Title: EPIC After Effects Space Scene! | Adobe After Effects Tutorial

Hey everybody, and welcome back to another episode. I can't really call this a 7-minute or a 13-minute AE tutorial, because it's a big one. This episode is going to go for about 15 to 16 minutes, and I try to cut it back, but I thought it was more important to give you a tutorial that you could reasonably digest. So, while you will be learning tips, tricks, and shortcuts, no BS, just AE, this is one of those episodes that's going to exceed our normal time frame. However, I think you will be cool with it once you see what you'll be learning and what we'll be creating.
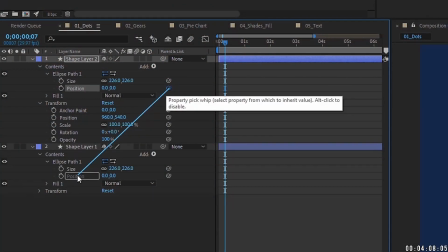38s
For the past several episodes, we've gone through a lot of process tutorials.
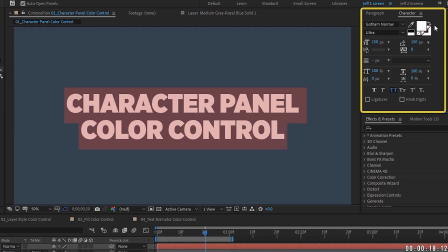42s
Topics like how to pick whip layers and properties, how to control the color of your text, how to use essential graphics for After Effects and Premiere, and several others.
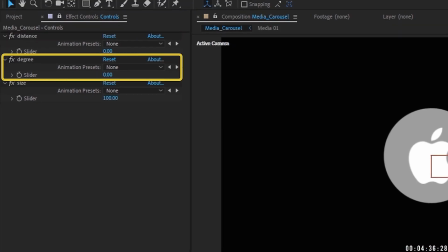51s
Even that media carousel we did a few episodes ago was really more about expressions and how to mathematically create something that can be altered.
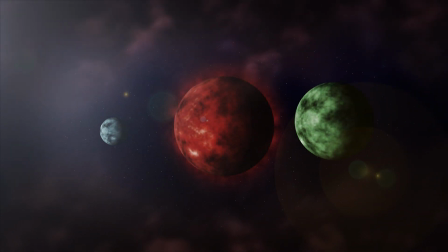59s
So, I figured it's time that we have a little fun and get creative. For this episode, we're going to create this epic space scene.
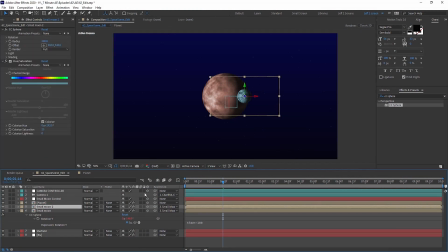65s
If you watch my tutorials, you know that even if you don't have an immediate need to create something like this, I'm definitely going to be showing you some tricks that you can use in other projects.
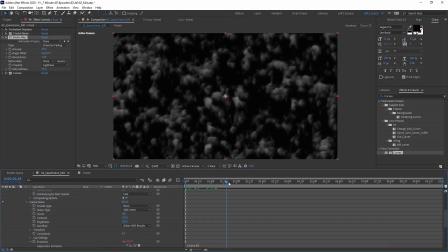74s
We'll go over a few of the less used effects like CC Vector Blur, Turbulent Displace,
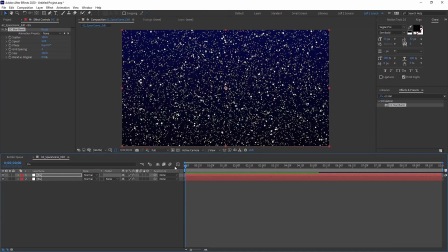79s
Fractal Noise, CC Starburst, Lens Flare, and CC Sphere.
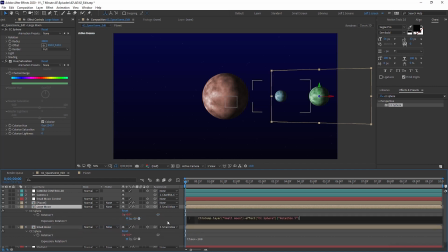83s
We'll also use what we've learned in previous tutorials, like pick whipping properties and adding math to expressions, in order to get the look that we want.
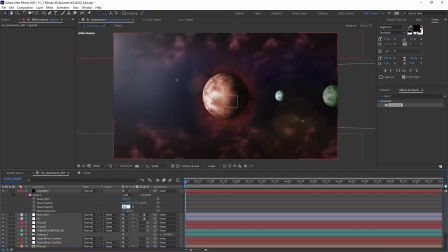90s
We'll also be adding some finishing touches, like vignettes, blurs, and color correction to the scene to give it a polished look. Please like this video so that way I can take advantage of the ever-changing, elusive, mysterious YouTube algorithm. Share this episode with your friends, colleagues, and coworkers so they can continue to hone their After Effects skills as well. And click the bell so that way you're notified every time I upload a new video. All right, my friends, there's a lot to get through, so let's dive right in.
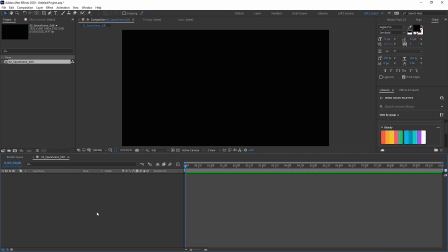116s
Okay, so we're just going to kind of start from the bottom and move our way up, and I'll talk you through some of the things we're doing so that way you can apply some of these techniques to other projects.
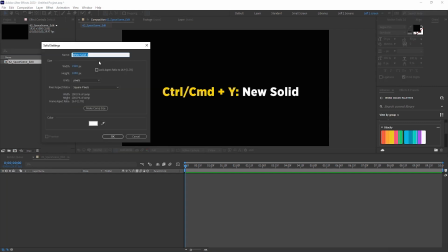124s
So if you hit Control Y, you can create a new solid, and this can be any color, and we're just going to call this background.
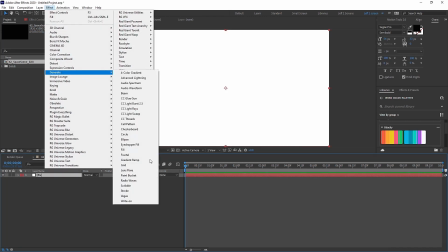129s
Then on this background layer, let's go up to Effect, Generate, Gradient Ramp.
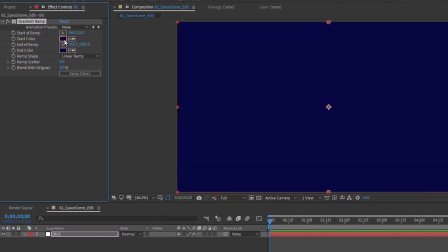133s
And this is just for your background. You can get creative with this and do whatever you'd like, but I just want something like a really cool background for space that's got kind of a blue tint to it.
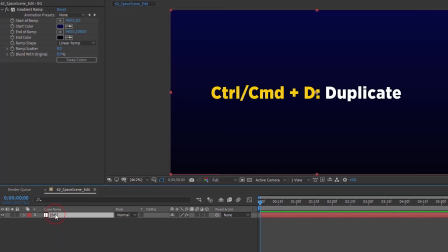143s
Okay, so let's add in some stars so we can actually just take our background layer and Control D to duplicate it.
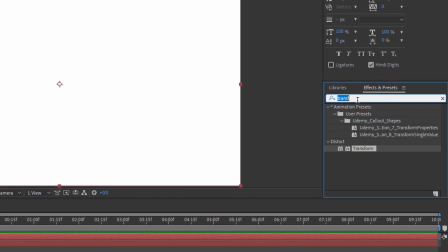148s
We can highlight this gradient ramp and get rid of it. And go over to our effects and presets and let's type in CC star for CC Starburst and double click that.
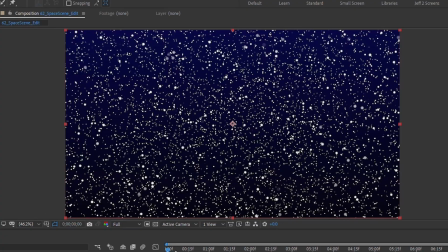157s
And this is a really cool plugin if you haven't used it to create a star field. And as you can see, at its default settings, it moves a bit too much and there's like a little bit too much going on.
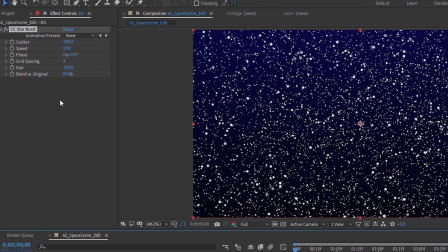165s
But we're going to adjust these settings and get the look that we want. First, let's start off with scatter. I'm going to change this from 100 to 225 to kind of spread it out a little bit. For speed, right now it's set to 1.
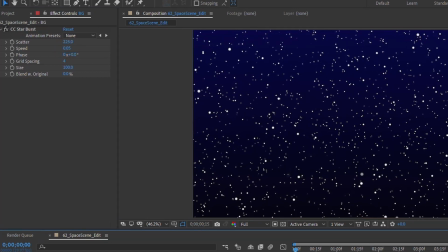176s
Let's change that to 0.05. So that way we get a little bit of movement, but it's not a whole lot. Then moving on down, let's go down to our size. Right now you can see it's set to 100. Let's change that to 20.
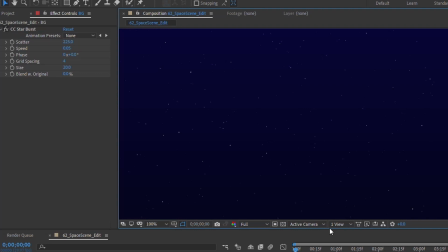186s
So this is going to be what our star field looks like. You can adjust these settings to whatever it is that you'd like and get the look that you're going for. Maybe I'll change this grid spacing so that way they're a little bit more prominent. And let's just rename this layer here to star field.
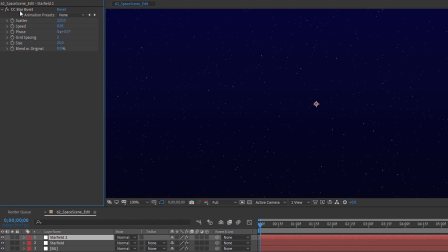200s
And then let's duplicate that layer. And we're going to get rid of the starburst. And then we're going to call this planet.
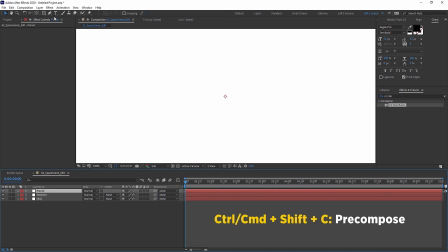206s
Okay, so the first thing we need to do is Control Shift C or go up to layer precompose to precompose this.
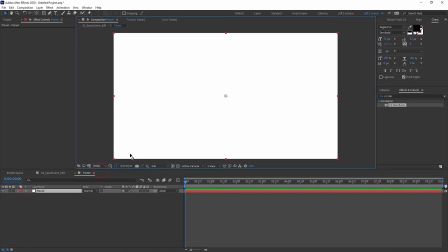213s
And we're going to call this planet. Set this back to fit. If we go over to effects and presets, let's search for fractal noise.
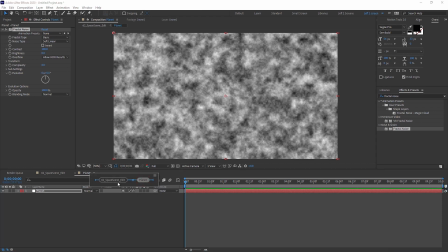221s
We're going to add a fractal noise to that. Let's go back up to our main comp. I'm going to put a CC sphere on this.
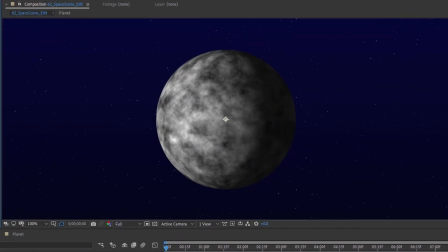228s
We double click on that, and now we have our planet. As it starts to rotate around, you're going to get this line. See how there's this line right here?
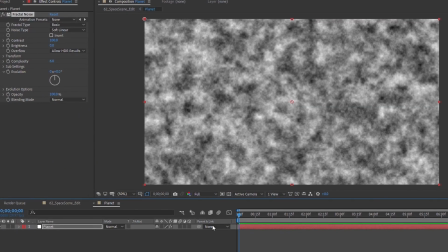236s
And there's a way to get rid of that. So let's go back into our planet, and actually I'm going to kind of play with these settings a little bit. I'm going to make this a little bit bigger.
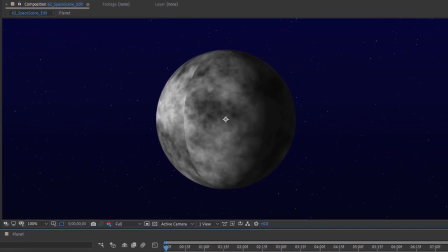244s
And then so you can actually see the line more prominently there. What it's doing is it's wrapping around this layer.
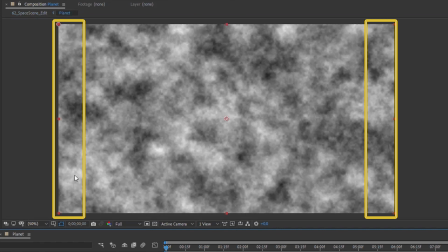249s
As you can see, these don't line up on the left and the right side. So what we need to do is duplicate this layer.